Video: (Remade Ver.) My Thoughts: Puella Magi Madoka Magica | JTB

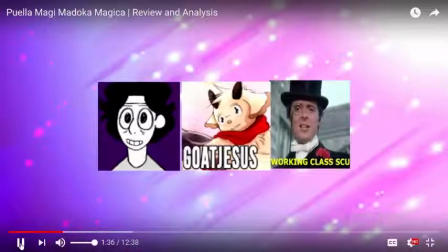723s
Slowly but surely, more anime fans have been questioning the idea that Madoka Magica is truly a deconstruction of the magical girl genre, claiming that to state this is to believe the genre is much more insular than it actually is. And this I would half agree with, but I ultimately consider Madoka to be less of a deconstruction of the genre itself,
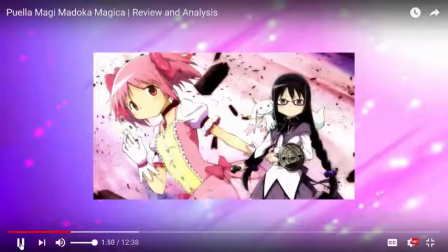737s
but more the idea, and I achieves this by asking the fundamental question what does it mean to be a magical girl,
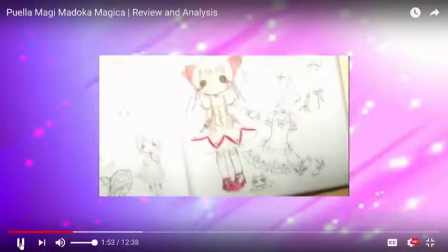742s
and therefore, what does it mean to be a magical girl anime.
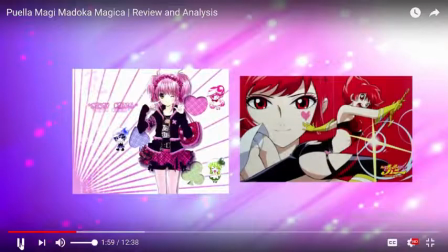745s
Rather than flipping the entire transforming girls genre on its head, Madoka is more concerned with the stylings of classical magical girl anime for kids, such as Sailor Moon, Cardcaptor Sakura, and Hotcatch Pre-Kill.
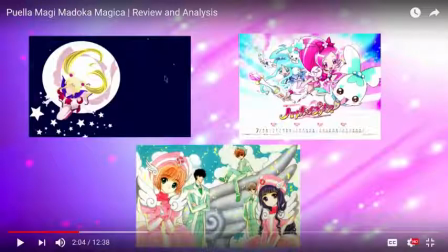754s
I actually really like the bottom one. I could definitely see the inspiration there, definitely, but this one I think I've heard about. Don't think I'll see it though, but this I don't like. This I do like, but you know, it's wrong.
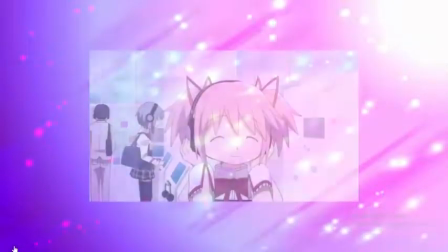769s
The show at first presents itself with an identical structure. Madoka is a perfectly average girl who slowly gets wrapped up in an extraordinary set of circumstances.
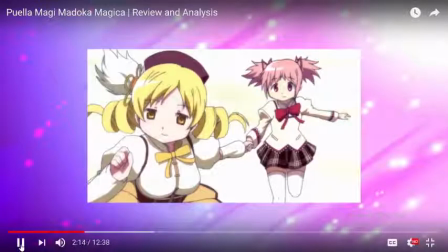776s
After she and her best friends are given the opportunity to become magical girls, she responds to this the same way any kid would in a show for children, sketching up costumes and thinking up catchphrases.
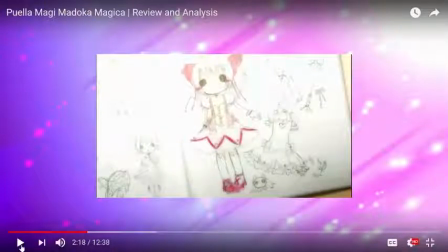784s
Makes sense. Relatable audience. I don't have an issue there. Having a relatable audience, yeah.
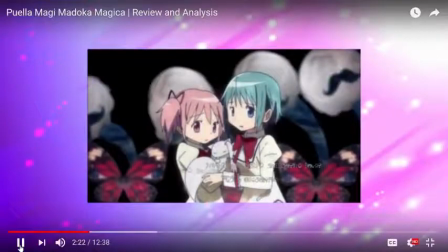791s
Without considering what this actually means, it isn't until the infamous third episode that the series truly bears its fangs, and everyone begins to realize the gravity of their situation.
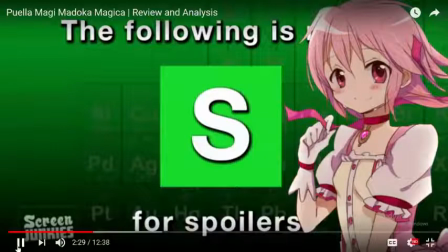798s
And with that said, I'm officially going to spoil the territory, so for whatever reading you haven't seen the show yet go do it now. I already did. Are you gone yet? Okay good.
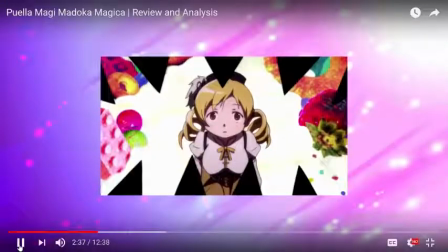810s
The death of Mami was so massively impactful not just by nature of a cast member dying but because it happened in this show with this presentation. Yeah I feel bad for her death too I can definitely understand that. Madoka had built up a level of comfort and safety by this point.
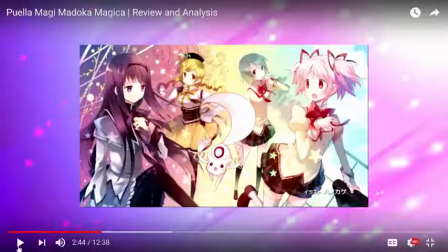823s
I like her the most. I'm just gonna say that the red-haired chick is okay. Luckily since Mami was characterized as a confident and motherly senpai.
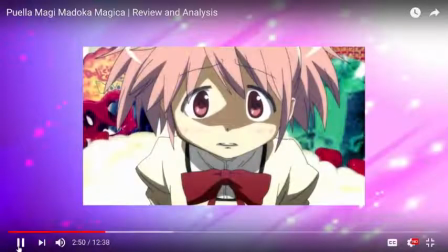831s
But more importantly, everyone reacts to the incident with the same level of trauma and terror that a real person would, and this feeling ripples throughout the rest of the series.
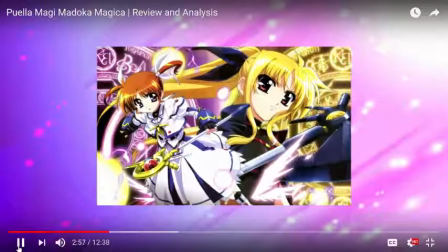838s
A traditional magical girl series could have urgent or fatal situations, but very rarely would real- I've actually seen that anime, it was okay. ...world emotional investment, and that is Madoka Magica's calling card.
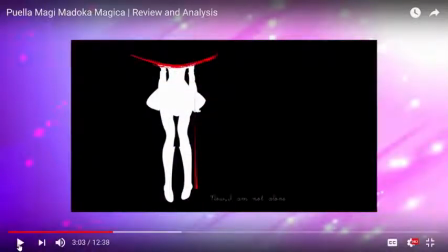849s
One of the major themes in this series is juxtapaz- However, um, uh, that other one, of this anime.
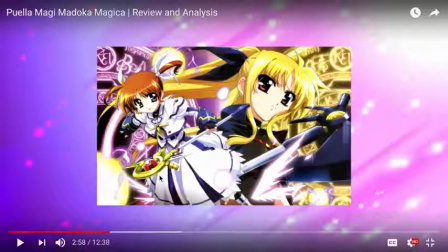856s
Hold on, what was it called? This one? I forgot the name of it, but I know I've seen it. It's actually enjoyable. I like it a bit more, and it has some more emotional attachment, as well as some weirdness, but whatever. I can get behind this a bit more. I mean, I understand the themes it plays upon, but, you know.
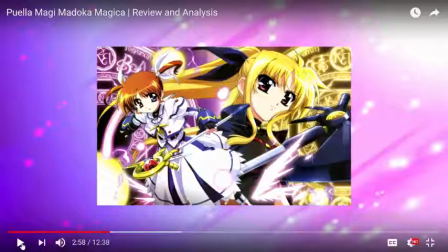873s
Moving on. I just like this better than Madoka Magica. Not PPP. MMM. P3M. Did I say PPPMM? I meant Wait a minute, I thought it was Puello Maggi, Puello Paji.
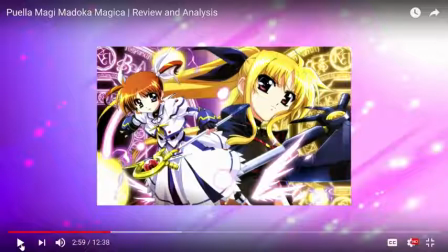889s
Oh my god, dammit, I messed up. My bad, whatever. I can laugh at my own mistakes. Puello Maggi Madoka Maggi, P3M, that's what I'll call it, not PPMM. That is Madoka Maggi's Google card.
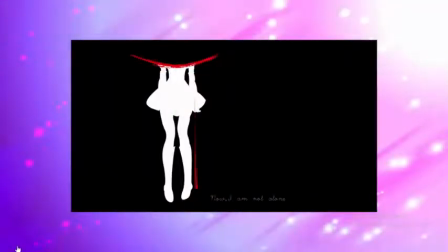903s
One of the major themes in this series is juxtaposition and subversion, of both tropes and expectations.
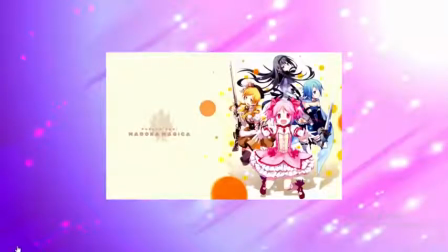908s
The reason the show's technicolored yet subdued palette is so distinguished is because of how massively it conflicts with the show's tone and atmosphere.
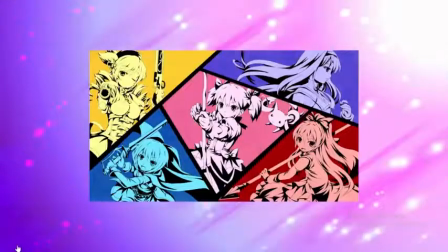913s
Speaking of which, Madoka Magica's production is incredible, fusing Shelf's artful design sense and attention to detail with some truly creative and diverse backgrounds and settings.
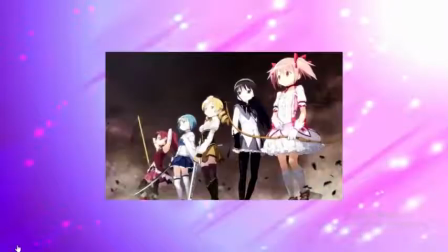923s
The show's meticulous costume designs, high quality fight scenes, and transformation sequence
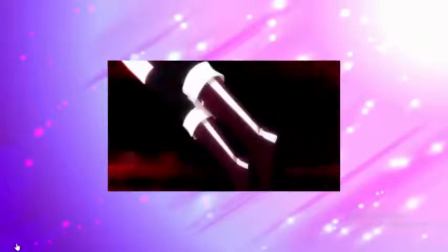931s
remind me that despite all the red herring, Madoka are still very faithful to many key aspects of the magical girl genre.
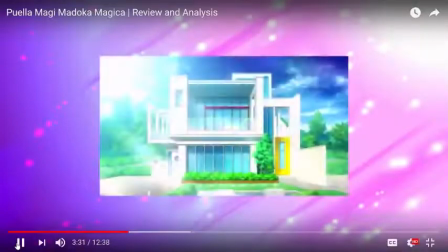936s
The show's near future Seng lends the series a very sleek and ergonomic quality, especially in regards to locations and architecture.
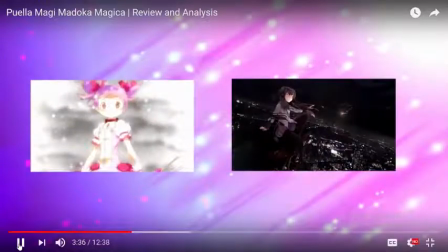941s
And finally, the show has an excellent sense of scope and detailed shot composition to boost the grandiosity of the action and drama.
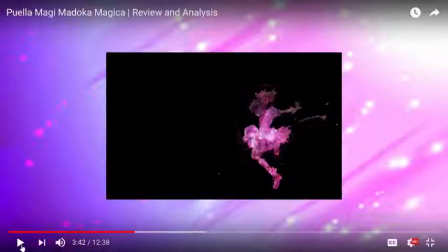946s
I definitely consider it one of my favorite-looking anime of all time. I think that there are plenty of anime that look a lot better, like Ayori Aoshi, but I like that a bit more, even though it's not a magical girl anime, but you know what I mean.
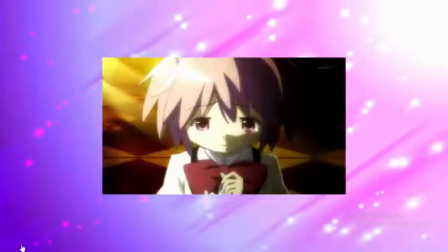960s
And the reason I'm putting so much of an emphasis on this is because it's kind of a big deal. The show can communicate so much emotion and meaning just through its excellent use of tone and cinematography.